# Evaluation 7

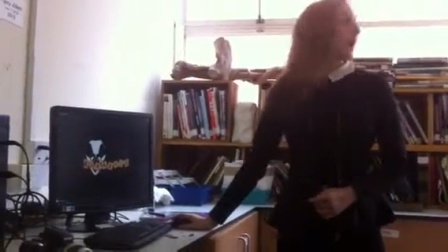Okay, so this is our final thriller video and you'll be able to see how far
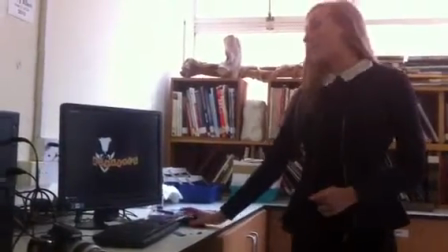we've got from when we first started doing our previewing till our final finished piece.
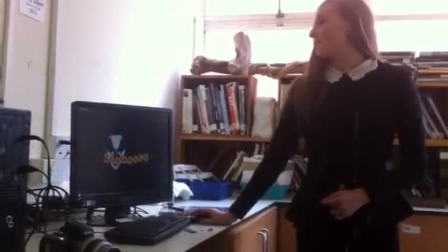This is the opening of our thriller. We've got the Scrubble Productions logo because that's what our production is called.
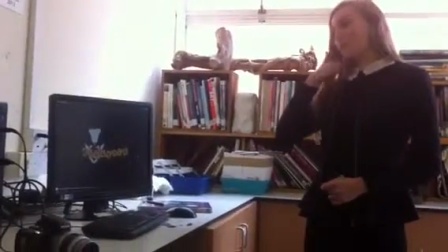We decided to put this because we thought it would be more professional and we
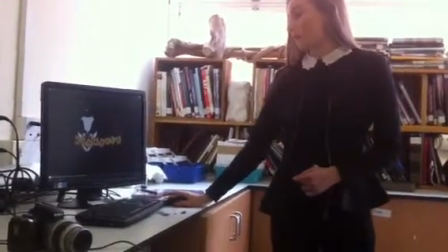thought it would open nicely with the clown face in the background to represent the genre of the film.
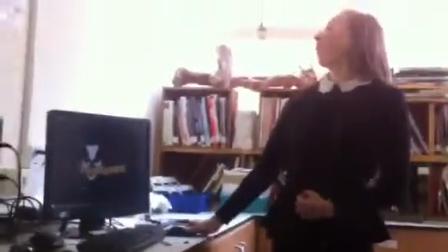We've got the colours red, black and white all representing different words.
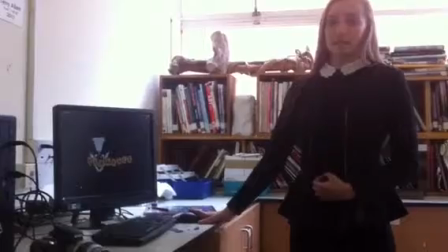Red representing blood, violence, danger and black representing evil. Same with this colour here, we've got red representing evil, danger, blood. And it opens with the sound.
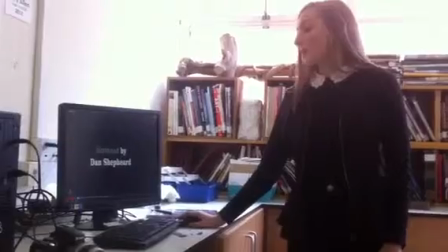Whereas we didn't have sound in our pre-link video because it was just a quick task that we had to do in class,
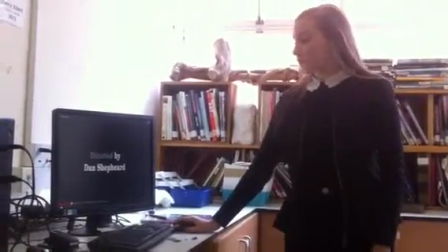but now we had the chance to actually add some sound,
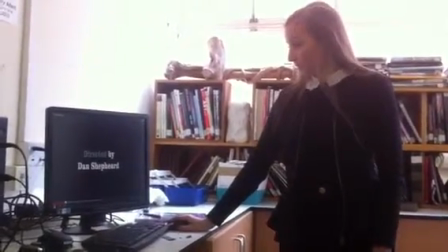which adds a better effect on the audience and a more creepy, eerie effect upon them.
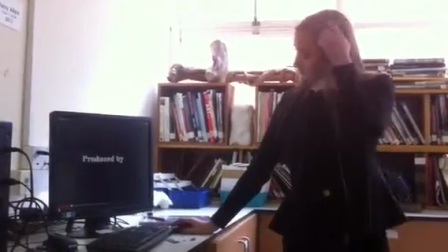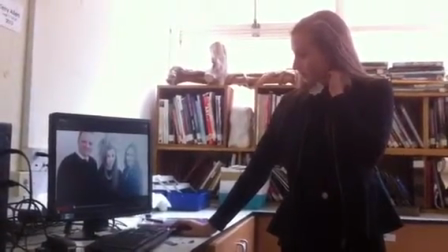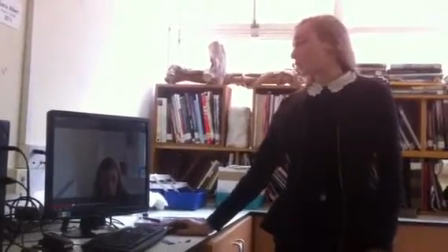This is one thriller convention. It was the knife.
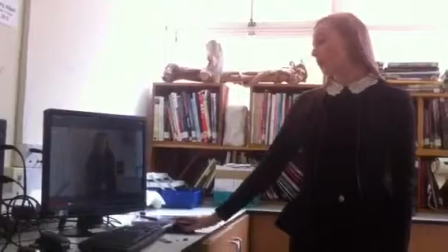As you can see I've got the knife in my hand there which is a thriller convention with blood all over it.
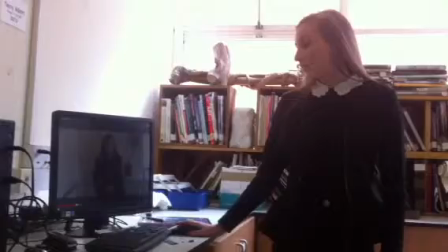This just makes a scary effect on the audience once again.
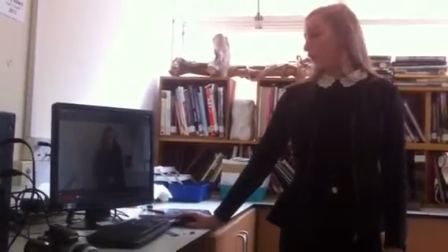Also it makes the audience wonder, leaves them questioning why she got the knife in her hand and who this person is that's in the film.
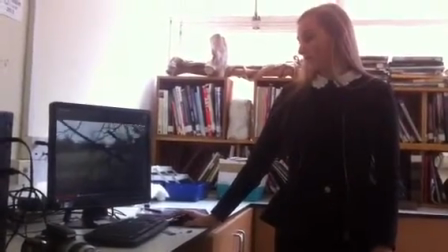A married couple Gloria and Arthur Bryce's bodies were found in their own home in Yorkshire.
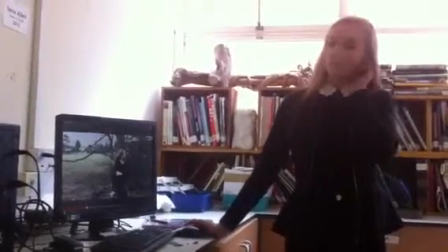We also had a voiceover because we thought it would be really effective. We thought it would tell the story a bit more and we thought it would be clear to the audience.
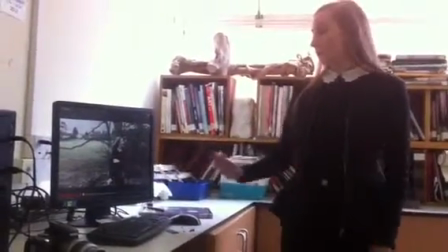Also for this scene where she's running through the woods we thought we'd keep the lighting low and we edited
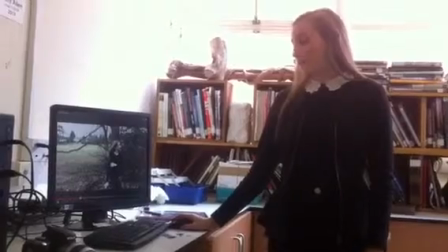it by putting it down on the editing software because we thought it would be more dreary,
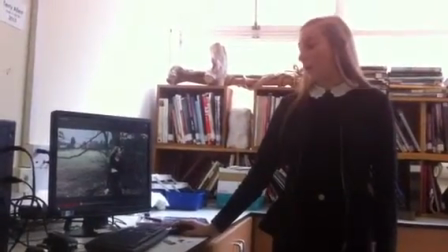gloomy, more like what I feel would look like.
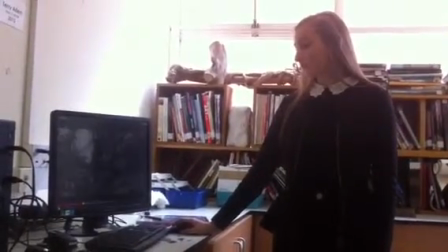It was reported unnamed by a friend of the family, Jenny Hayworth, who was visiting the family home.
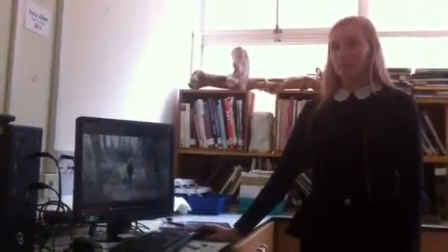Jocelyn had discovered the death of her friends, but there was no sign of their friends at all.
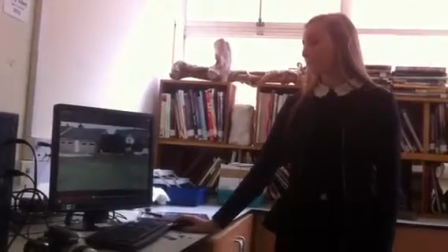Police were continuing to search for their friends. Alice was asking a little bit, apparently carrying out an investigation of the death of her parents.
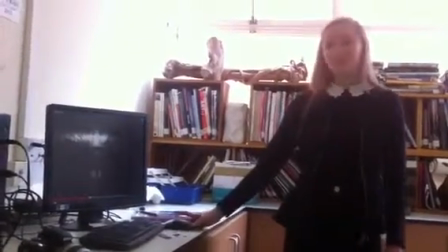As she comes through here, it's dark and it's gloaming,
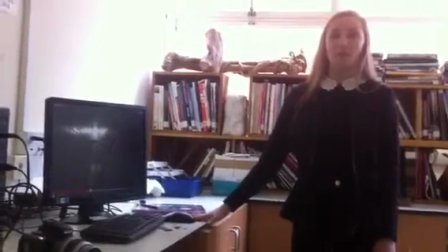which is another thriller convention, because that's what you normally expect from a thriller movie, dark and gloomy.
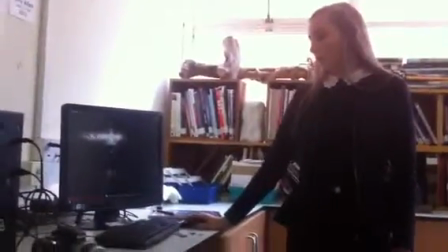And something bad to happen where we don't know what's actually going to happen next,
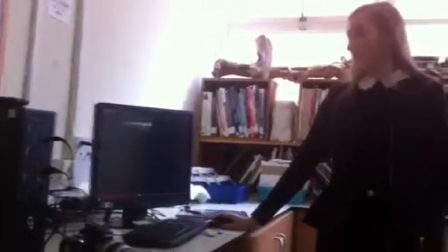which is what leaves the audience still questioning what's going to happen. Also, we've got the lighting.
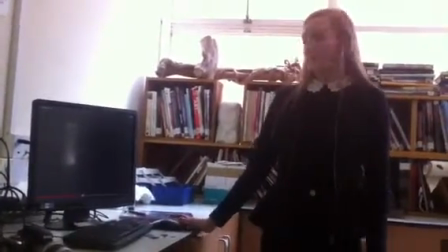It's flashing on and off, which leaves a creepy, eerie effect.
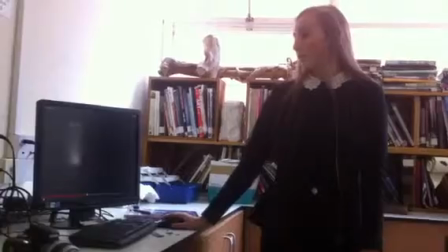Also, it's weird because who's flickering off the lights on and off.
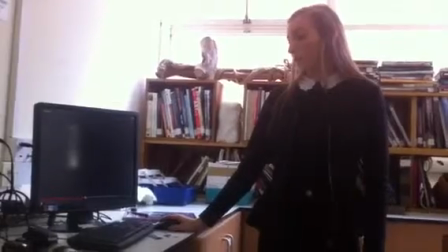So that leaves the audience once again questioning what's going on here.
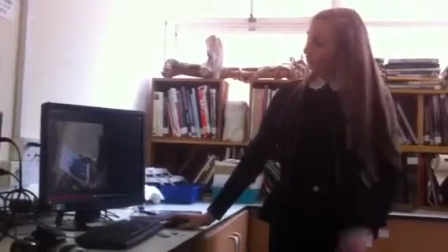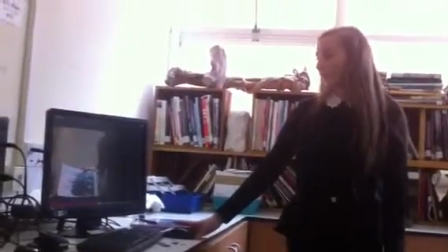We used an over shoulder shot here to show the girls looking at her family photo.
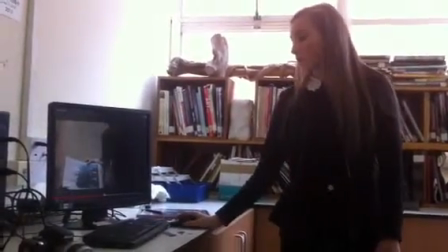We thought this would be effective because it's just like she's isolated on her own. she's got no one with her, she's lonely.
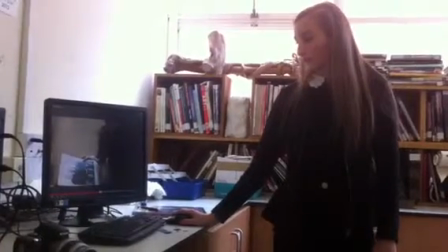Yeah that's it really for that one.
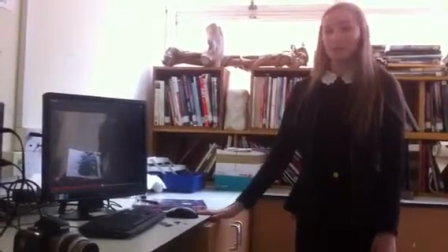We had that sound sting there because we thought it would be effective to show
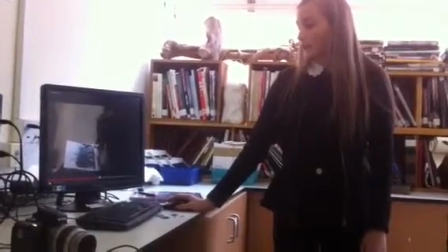that she's worried and she's scared and lonely and she doesn't really know what to do right now.
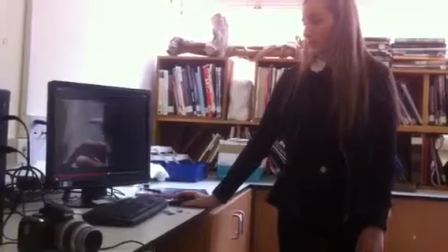and again there was another sound sting when she ripped the piece of paper shows that she's scared here we had a hole, we had a high angle shot here
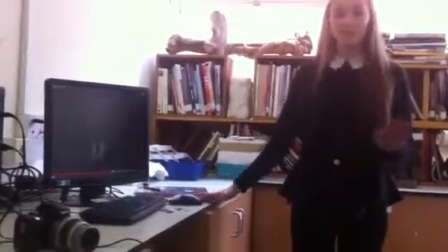just to show that this figure, just a faint figure, just to make it more creepy and eerie.
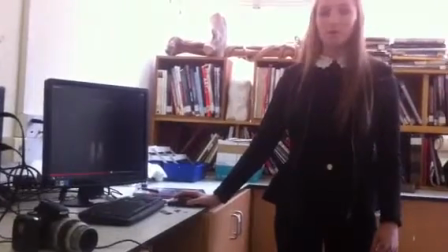Like, we know it's the girl, but we don't know how she's feeling because we can't see her face.
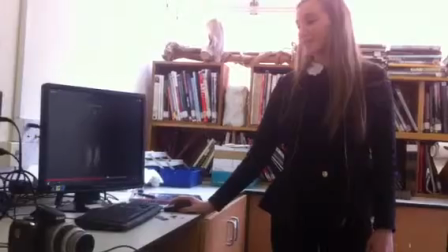So it just makes it more mysterious.
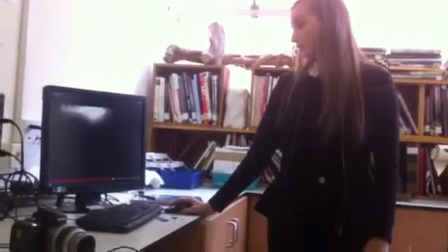She's coming closer to the camera. We still can't see her face, so it's still a bit mysterious.
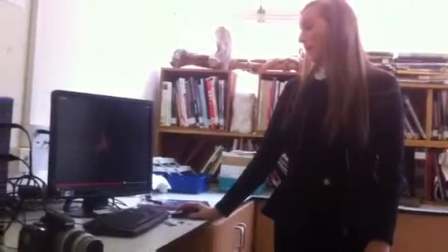We don't know how she's feeling. We had this shot of the feet, which was a bit different.
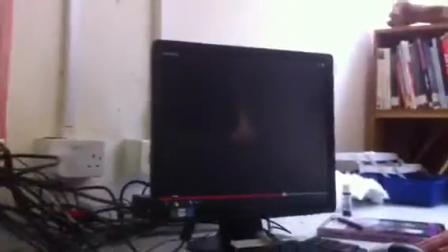We thought we'd add this in because we thought you can't see her face. And we thought it's quite a good one because you don't know what she's feeling.
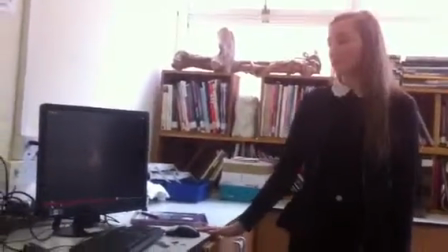You don't know what her facial expression is like. It might not even be the same girl you don't know. It's just a mystery.
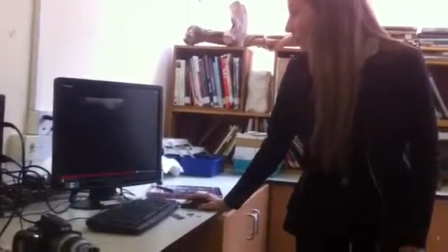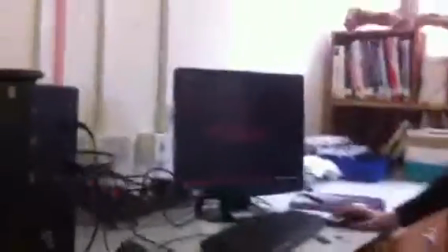And once again, we've got the title at the end with the red
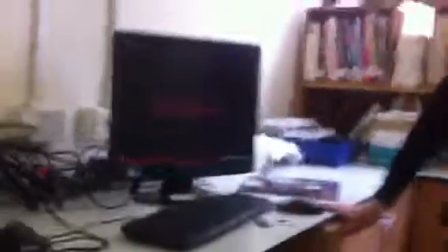font. just to represent blood,
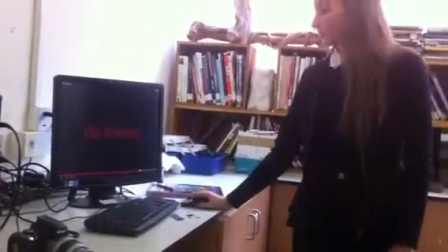danger, evil, all the thriller conventions you'd expect for thriller. And that's it.